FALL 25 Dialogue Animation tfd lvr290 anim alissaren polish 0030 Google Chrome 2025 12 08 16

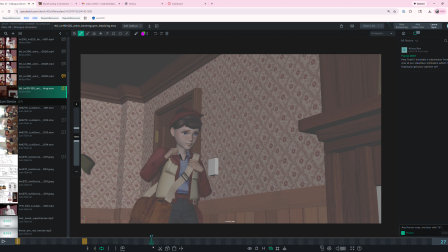There's also a little bit of like crazy rotation stuff happening here that I don't feel is like, I don't understand it. It's kind of like rotation here. So I'd have them go like back up into this pose, which is going to be similar to this pose.
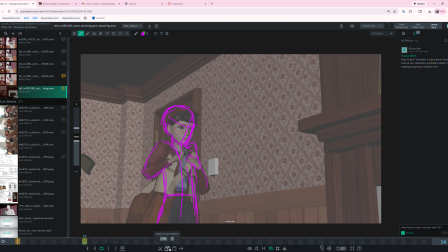I wish there is a way. Copy current sketch. Okay, cool. So I would just have them kind of like live in this oh no thing with them shaking their head.
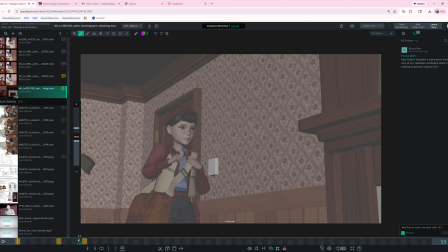Because that's really nice to see like that fear. Or that like holy crap. I don't know how long to hold it for. I would maybe even like hold it
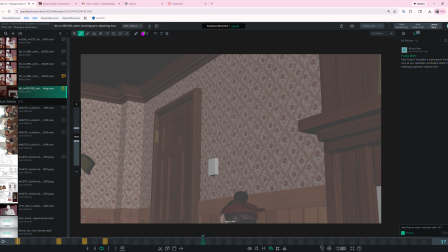longer and then head into what they're doing, like this kneel down thing. Yep, so that's just the little suggestions there. And then here coming into this shot, I think here, like right at the end, they kind of surge forward.
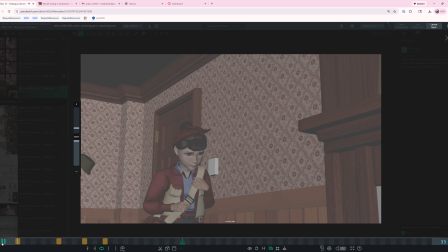I don't know that I care about that so much, but it would be nice if at the beginning of this shot,
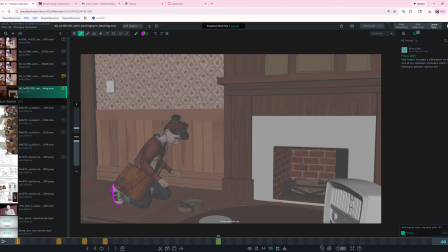so you want to cut, whenever you cut and make an edit, you want to cut on the action, right? Here, we're already like coming into this kneeling position. So maybe we just need a frame of them right before they're done kneeling.
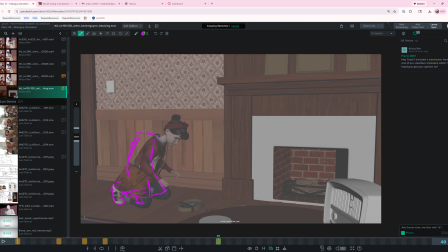You know what I'm saying? So like we're seeing the kneel action complete here. Because that's cutting on the action. Otherwise we're cutting kind of after the action's resolved. That's a horrible drawing, but I think, you know,
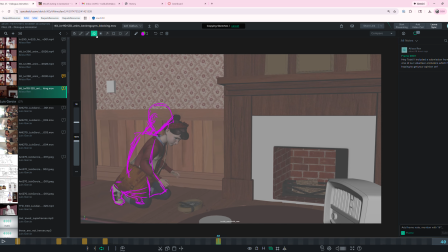hopefully you get what I mean when I say cut on the action. Like, we have to cut showing this action complete, not already be completed.
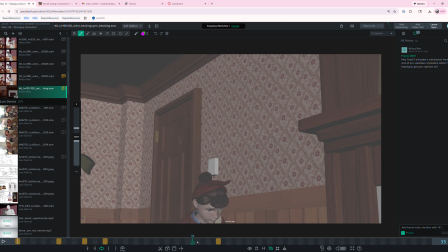And especially here, because like we want to see them start to go down into the kneel, and here we want to see that kneel finish.
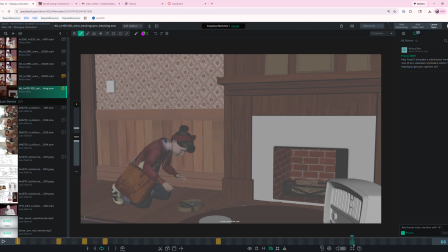That's cool and all that. I feel like we need to get a little bit more straight armed than this. Like, the back feels like it's doing more work than us lazy efficient humans would want to do.
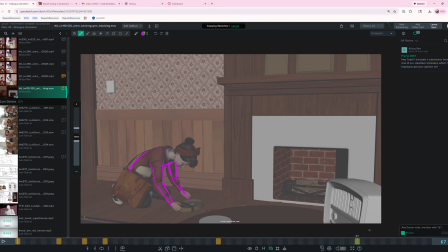You know what I mean? So maybe we straighten out the arms more, do a little bit more with the arms than the back. And then when we go into this owl pose, because the finger got cut by the glass, I feel like this one is like
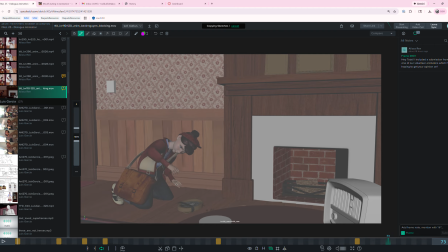kind of not as clear as it could be, right? So I'm gonna make a sloppy drawing, but it doesn't mean that that's what you should suggest that they follow. I'm gonna make a mark here, just kind of mark my frame.
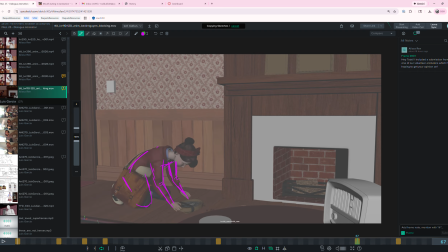But here, let's say, I'm not entirely sure what's going on with the anatomy just because of the bag and stuff, but let's say they're reaching down here like this in this bit.
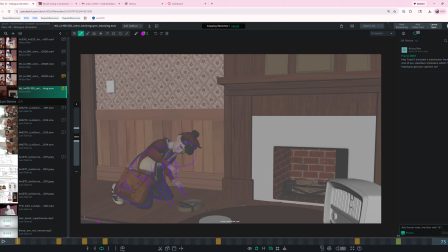Then when we go to here, what I want to see is like they're pivoting around their center of gravity, like their knees are still on the ground, which is, I'm not suggesting that's not what's happening, but they should come up more. And then I really want to see
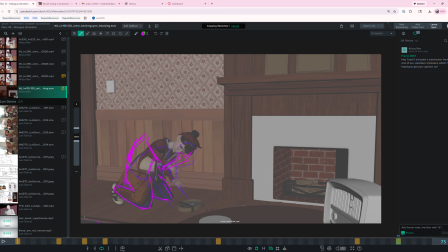this hand with kind of like the finger be the thing that is clearly staged, right? So then their head is here, and they're fully engaged with like looking at their cut finger.
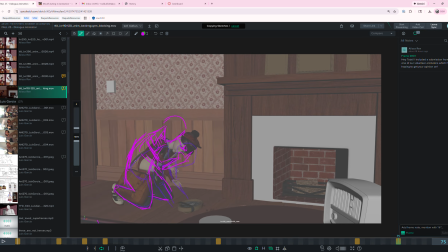And maybe I'm misremembering like what's happening, but the idea is like you really want to make it super obvious about like what just happened with their, and the clarity here I think could be pushed.
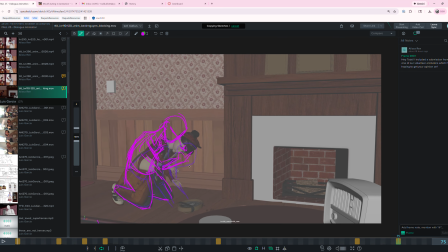So what happens to the other hand, I don't care, but it just shouldn't be in competition with the main,
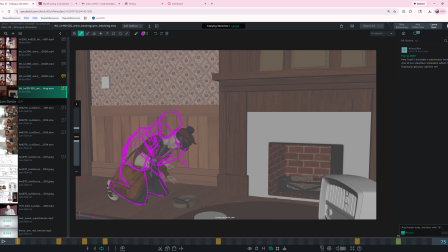with like this hand and what's going on. So maybe this hand is still, this arm goes like down by the side, but where we want the audience to be looking and what we want them to be understanding is like this recoil back, and then the relationship of like the finger got cut.
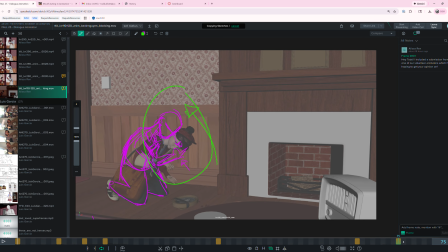You know what I'm saying? So I feel like this last pose just isn't kind of communicating that as well. You know, like this doesn't have the clarity I think that like we could be getting by keeping stuff in
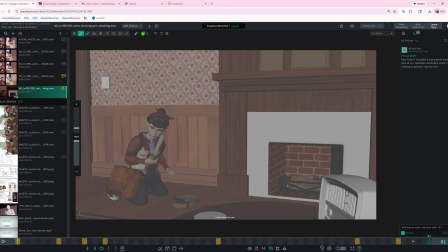silhouette and kind of eliminating the detail that we don't need. Those are my thoughts on that. All right. But cool. It's got to be fun to see people animating the stuff that that only existed in your head up until this point.
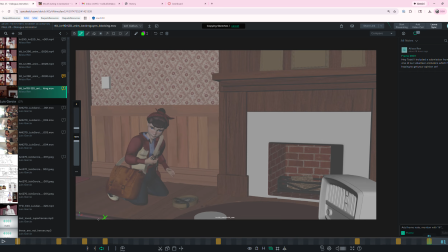Yeah. So good job. Keep up the good work.
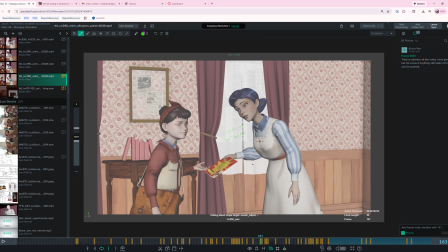I hope you get to hit these notes. If you have any questions about any of these notes, feel free to reach out on email or office hours or whatever. Okay.